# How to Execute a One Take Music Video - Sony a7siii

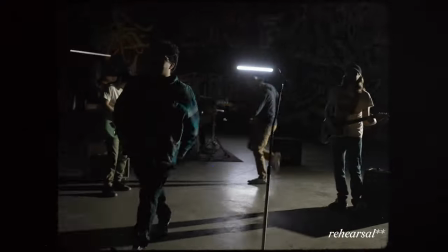(4:31)
So we were relying on auto focus. we were relying on the gimbal movement you know we had to deal with any shake that might be present so one of the tools
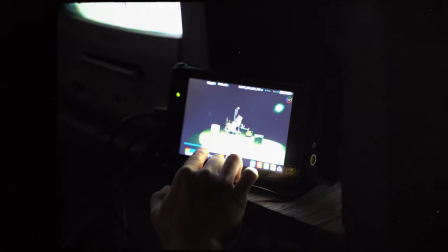(4:40)
that really came in handy for us for a couple of reasons was the Hollyland Mars 400 receiver that thing made it so much easier that we could have somebody monitoring the footage that we were getting but then also one cool aspect of the venue that we
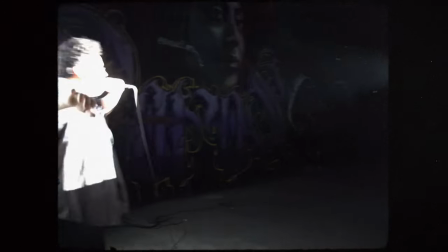(4:56)
were shooting is they had these old TVs that we kind of wanted to incorporate into the shoot and we could send a feed to those tvs which was really cool from the camera to the tvs so that was a really cool effect that we were able to achieve and just having somebody monitor hey the focus didn't look good or the movement didn't look right or especially when we were doing moves that were going to require a cut we could use that person getting the feed to line those up so it could be as seamless as it could possibly be if you're making a cut so my interpretation of
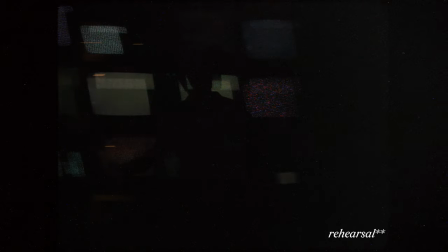(5:25)
how difficult the shoot was going to be was definitely pretty high after the rehearsal there were a lot of things that i just kind of thought were going to fall into place that i realized that we're going to require a little bit more planning namely some of the cutting points and some of the timing was just a little bit further off than i had originally anticipated based on how we were monitoring it that being said we found some really cool concepts that we actually really liked from the rehearsal we had this scene
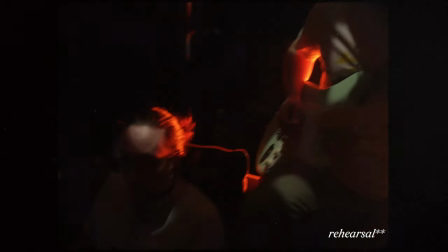(5:53)
where the band was on a couch and we had the disco ball going we had the star filter going. So this whole sequence kind of came about during the rehearsal and how that was going to evolve into the rest of the song really came about during the rehearsal when we got to see the space and I think that's actually one of my favorite parts of the video. But yeah, we also knew it was going to be a pretty big challenge so that leads us to the shoot day.
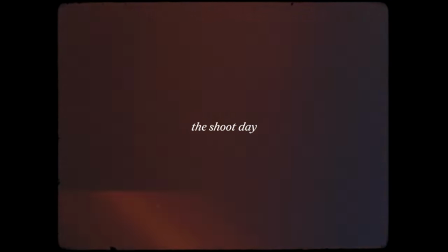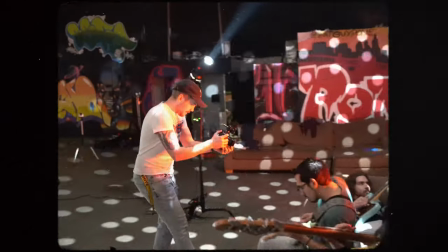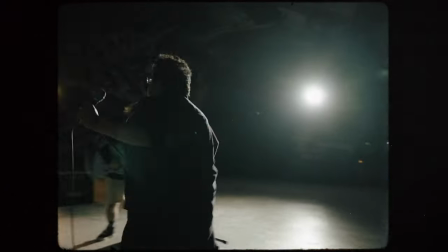(6:28)
So we pretty much booked the whole day at the function. We knew this was going to be a pretty long shoot. We didn't know if we were going to try and get multiple takes or try to dial in one really fantastic take where it all syncs up together and it's timed out together. So anyways, we booked the whole day. We used quite a bit of that time and now is probably a good time to talk about the lighting because that was one of the major challenges and it was my first time getting to use the Aputure spotlight mount.
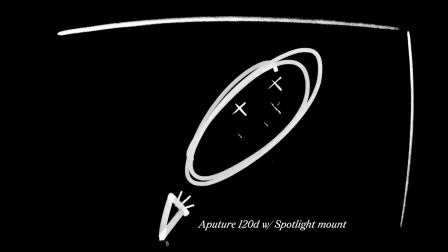(6:55)
We actually rented one for this shoot and it's a tool that I really love. I don't know if I can justify the cost to own one personally,
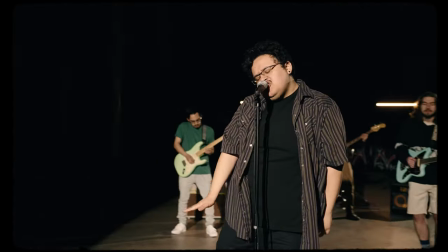(7:02)
but this was really great because it allowed us a very controlled area of light that was going to also allow the background to fall off.
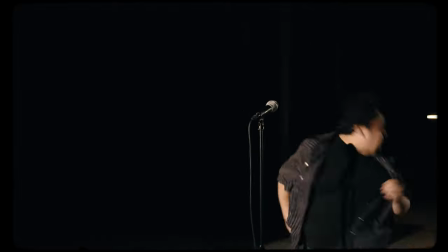(7:10)
You'd be really surprised if you tried to light this with, let's say, two Aputure 300Ds with Fresnel lenses.
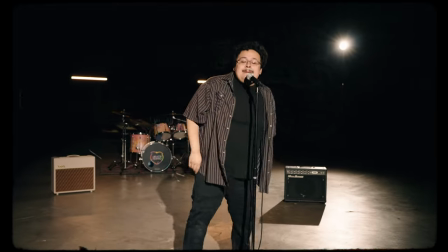(7:16)
You'd be really surprised how much spill you get lighting such a big space. So the spotlight mount was pretty critical to even achieving this look and utilizing the space properly.
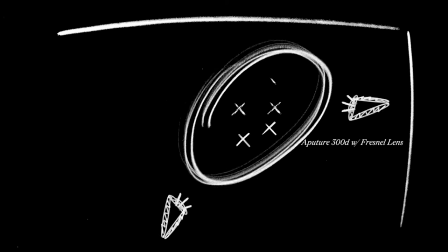(7:28)
In addition to this, we had a 300D providing kind of an edge light and, you know, extra lens flares that could be achieved with that.
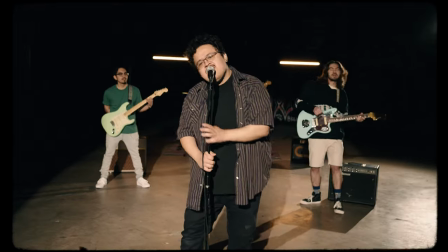(7:35)
And then also we had our trusty Nanlite Pavo tubes.
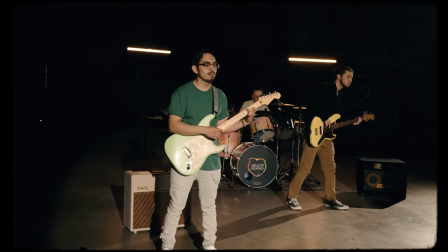(7:39)
Those lights are becoming some of my favorite, most versatile tools that we own. And those were really critical to just kind of get a little bit of that warmth and just add a little bit of interest into the background.
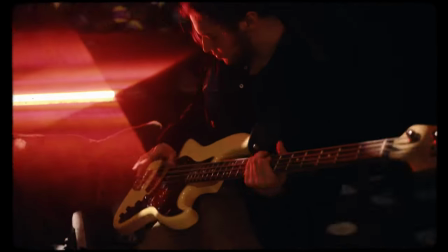(7:51)
And then also utilize those during segments like that couch sequence and really make them look super cool with the star filter.
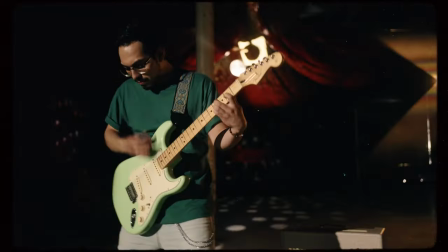(8:00)
So I think the star filter sequence was really one of the most impressive parts of it, one of my favorite parts to film.
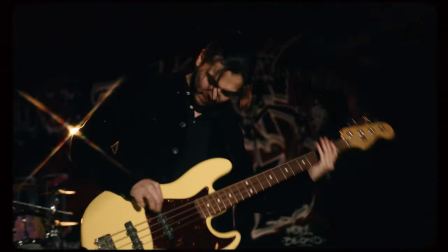(8:07)
It's by a company called Prism Lens FX. This company makes some of my all-time favorite products.
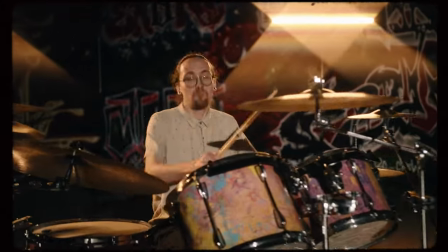(8:14)
If you know any filmmakers,
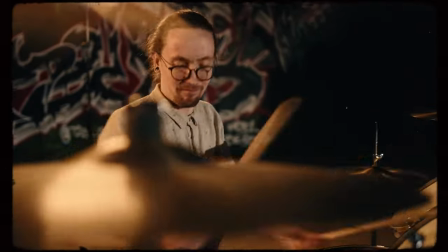(8:15)
this is probably the absolute best website to get them a birthday present because their filters are very affordable and they're also very good, very fun, very creative. So their star filter was key to making this scene look different, having an element of progression throughout the video, and I really liked how that looked.